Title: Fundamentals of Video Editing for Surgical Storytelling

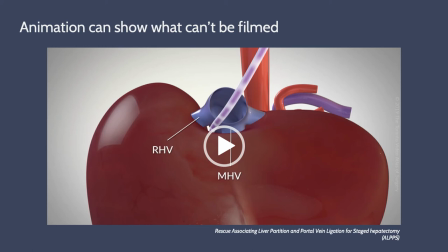(12:14)
In this case, the pathological liver was too big to get a good shot of the umbilical tape placement,
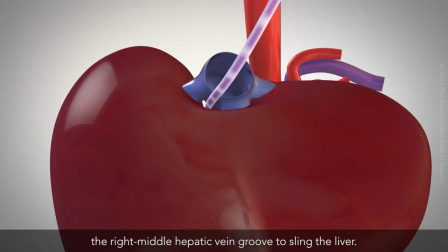(12:22)
so we used 3D models to show the relationship of the tape to the liver and the hepatic veins.
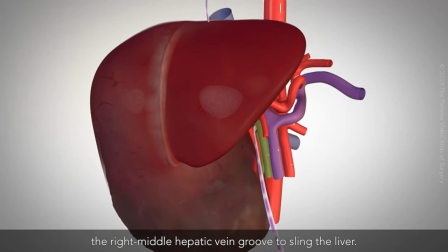(12:30)
With animation, we can show steps that could never be filmed. There are also times where we have great footage but we decide to cut it down. We have to pay attention to the pacing of each step so the story is not out of focus. The most important steps can be very quick such as dividing vessels and
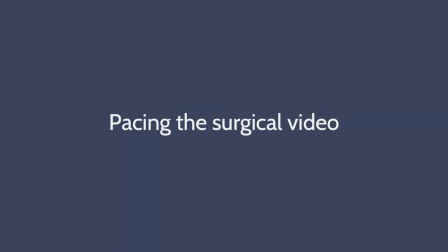(12:53)
there may be steps that take a long time to complete. like certain parts of the dissection, but they are not that critical to show in detail. Very true.
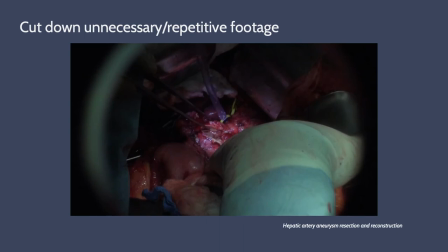(13:04)
Even when a step is important and we've got good footage of it from start to end, it might just take too long to show because there's a lot of movement going on that isn't important to see,
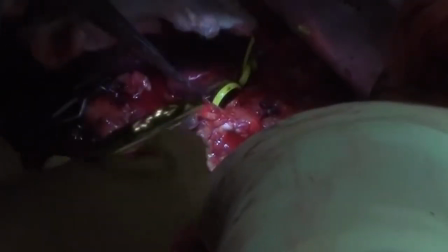(13:14)
like in the suturing example shown here. So this is a demonstration from a hepatic artery aneurysm resection case.
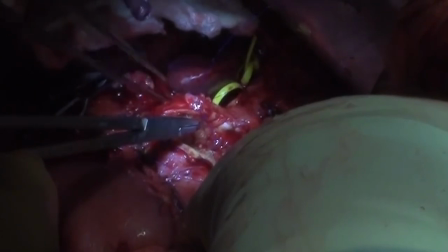(13:22)
And after they've resected the aneurysm, they're going to be suturing up the portion of the artery that was opened up.
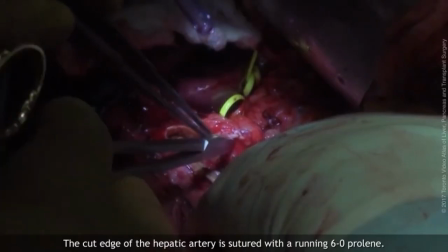(13:29)
And that can just go on and on, right? Even if you speed up the footage, there's a lot of unnecessary movement here.
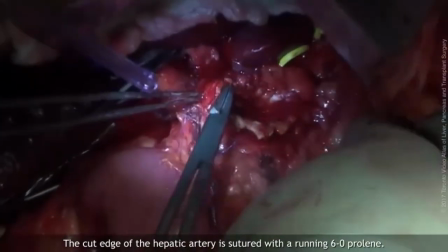(13:36)
It's not necessary for the viewer to see the same action repeated over and over and over again.
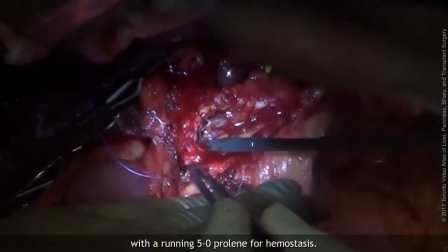(13:42)
So usually what we'll do is we just show the first and the last stitch and maybe one in the middle just for showing the progression.
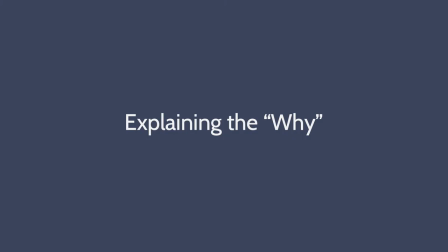(13:53)
So those are cases where we've removed otherwise good footage because it didn't fit the needs of the narrative. But sometimes there are cases where we identify a need to add more to the narrative. We've talked a lot about the how, but from an educational standpoint,
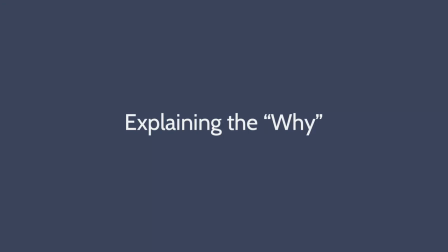(14:10)
we also have opportunities to explain the why they have certain steps in the surgical plan.
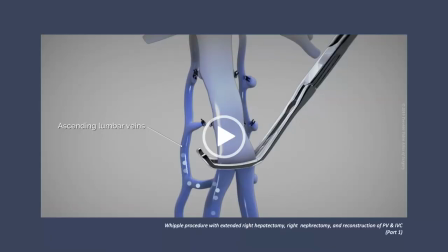(14:15)
A great example is shown here. We wanted to demonstrate why it was okay to divide the inferior vena cava without reconstructing it. Since the tumor has blocked the vena cava, the venous blood flow has rerouted through the calligural vessels.
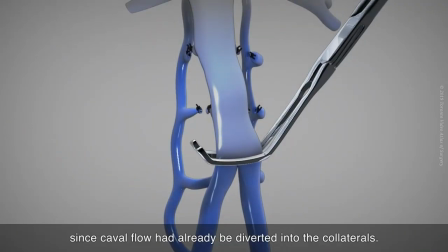(14:34)
We introduce an animation here to show the blood now drains from the common illic vein to the ascending lung valve than bypassing inferior vena cava. Because the surgical field is usually quite complex, viewers can easily get lost and not know where to look at. We also implement some design strategies to help directing the viewer's focus.
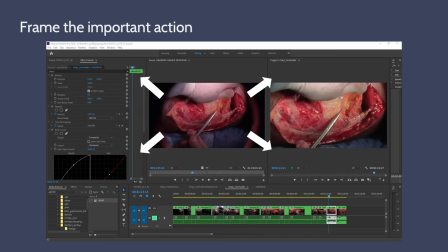(15:04)
Yeah, so one simple trick we often use is to simply zoom in on the footage. High-definition cameras, which record at 1920 by 1080 pixels, are becoming more common in ORs. And for the web, we usually export to the older 1280 by 720 HD format. And this gives us some wiggle room to adjust the framing.
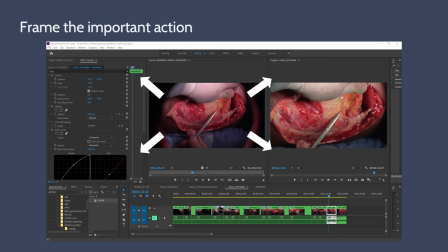(15:24)
Adjusting the scale and position of the frame also allows us to better transition from shot to shot so that the area of important action overlaps. And this then means that the viewer's eye doesn't have to refocus each time there's a cut.
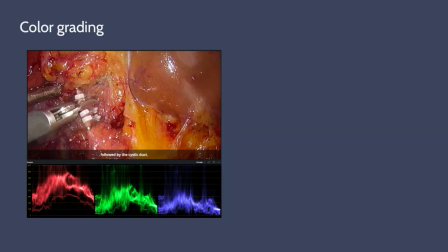(15:39)
We don't want to alter our footage so much that it hurts the accuracy, but we do adjust the color balance, exposure, and contrast to make the structures in the shot as clear as possible.
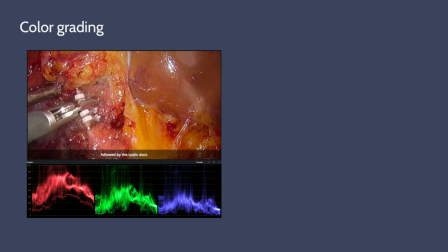(15:54)
For example, you can see in this shot, the surgical footage comes out a little bit red,
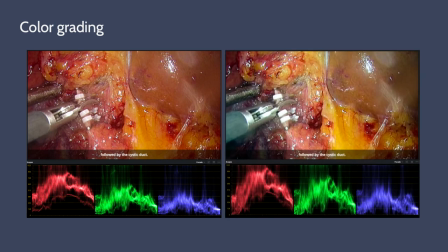(16:00)
so we adjust the color to make the structure more clear.
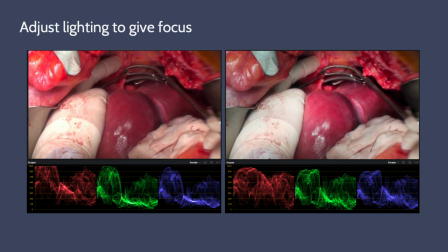(16:05)
We also use masks to adjust the lighting in the footage to help reorient the viewers to the part we want them to look at, such as clamping the suprahepatic cava shown here. These adjustments are analogous to re-topologizing 3D models from CT scans.